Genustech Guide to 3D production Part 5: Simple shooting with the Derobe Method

You see, you can change your convergence point in two different ways. one is by changing the angles of the camera and changing the convergence point in the traditional way by moving the angle of the cameras or you can change your convergence point by changing the interaxial because if your cameras are converged as you change the interaxial where they're pointing changes and the de robe method uses that to its advantage so here's how you set up to shoot with the DeRogue method.
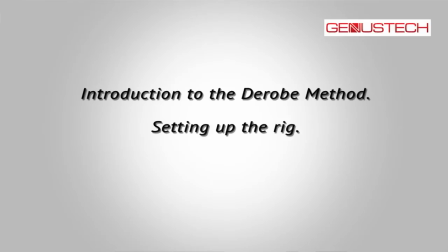4:42 You start by zeroing out your cameras. You calibrate your rig so you bring your cameras down to zero interaxial and align both cameras so you have a 2D image because of course when both cameras are perfectly aligned it's the same as having a 2D camera with just one lens.
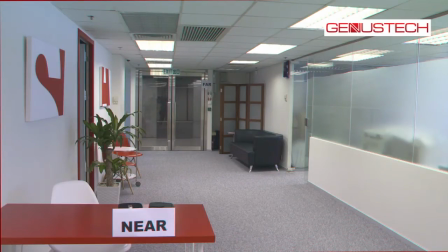5:03 With the cameras aligned and with zero interaxial, we take the most distant object in our scene, in this case the back wall of the room, and we converge the cameras until
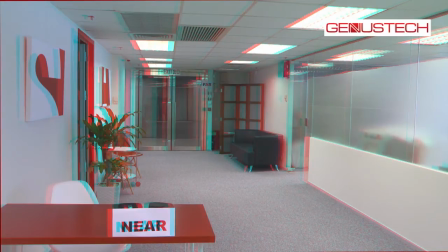5:20 we have measured 2% of disparity on the screen, or whatever your desired maximum disparity is. Now we simply move the cameras apart to converge on whatever it is that we're shooting.
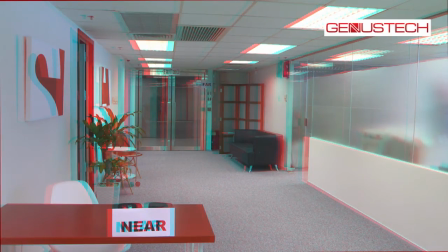5:39 So in this scene if we want to shoot on this foreground object here we just move the cameras apart until they converge on it. The beauty of this method is that no matter how far apart the cameras are, no matter what our interaxial is,
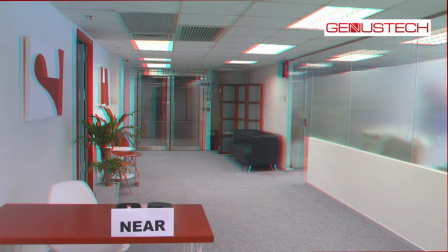5:57 we will never exceed our maximum on-screen disparity. The maximum disparity is achieved at the point where we set the cameras up at zero interaxial. When you move the cameras apart the interaxial increases and the disparity actually decreases very slightly.
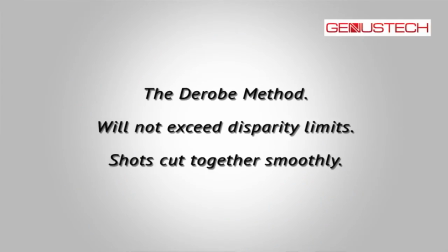6:19 The beauty of this system though goes beyond the fact that you will not exceed your maximum disparity. One of the nice things that happens with this is that as you alter the distance from the camera within your scene of the subjects that you're shooting, the amount of depth in your scene will also be adjusted. An example of that is when we're shooting a very deep shot from our scene,
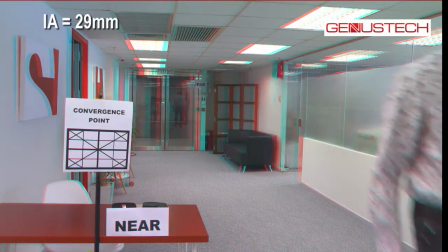6:48 converging on something quite close to the camera, say, then the cameras will be relatively close together but because you'll have something very much in the foreground as well as in the background you will have a very good sensation of depth even though you have a very small interaction but let's say now we're shooting something much further away within that same scene so to converge on that we move the cameras apart but But because we're now shooting objects that are closer to our back wall,
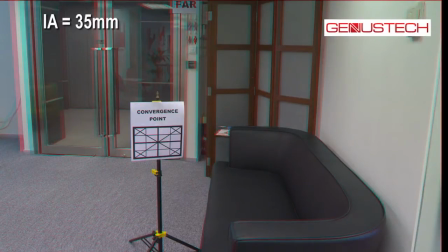7:21 and overall the depth in the shot is actually less, because the cameras are further apart, we exaggerate to some degree the depth in the actual shot. So that when we cut from the one shot, the long shot with lots of depth in it, or lots of objects with lots of depth cues to the other shot, the shorter shot,
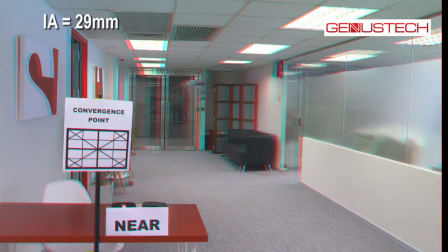7:45 the compensation by moving the cameras apart helps cut
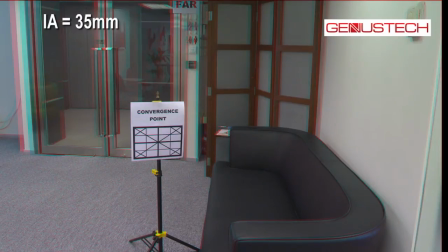7:50 those two shots together smoothly without the depth jumping and feeling strange or being difficult to view. So this method does create very nice scenes.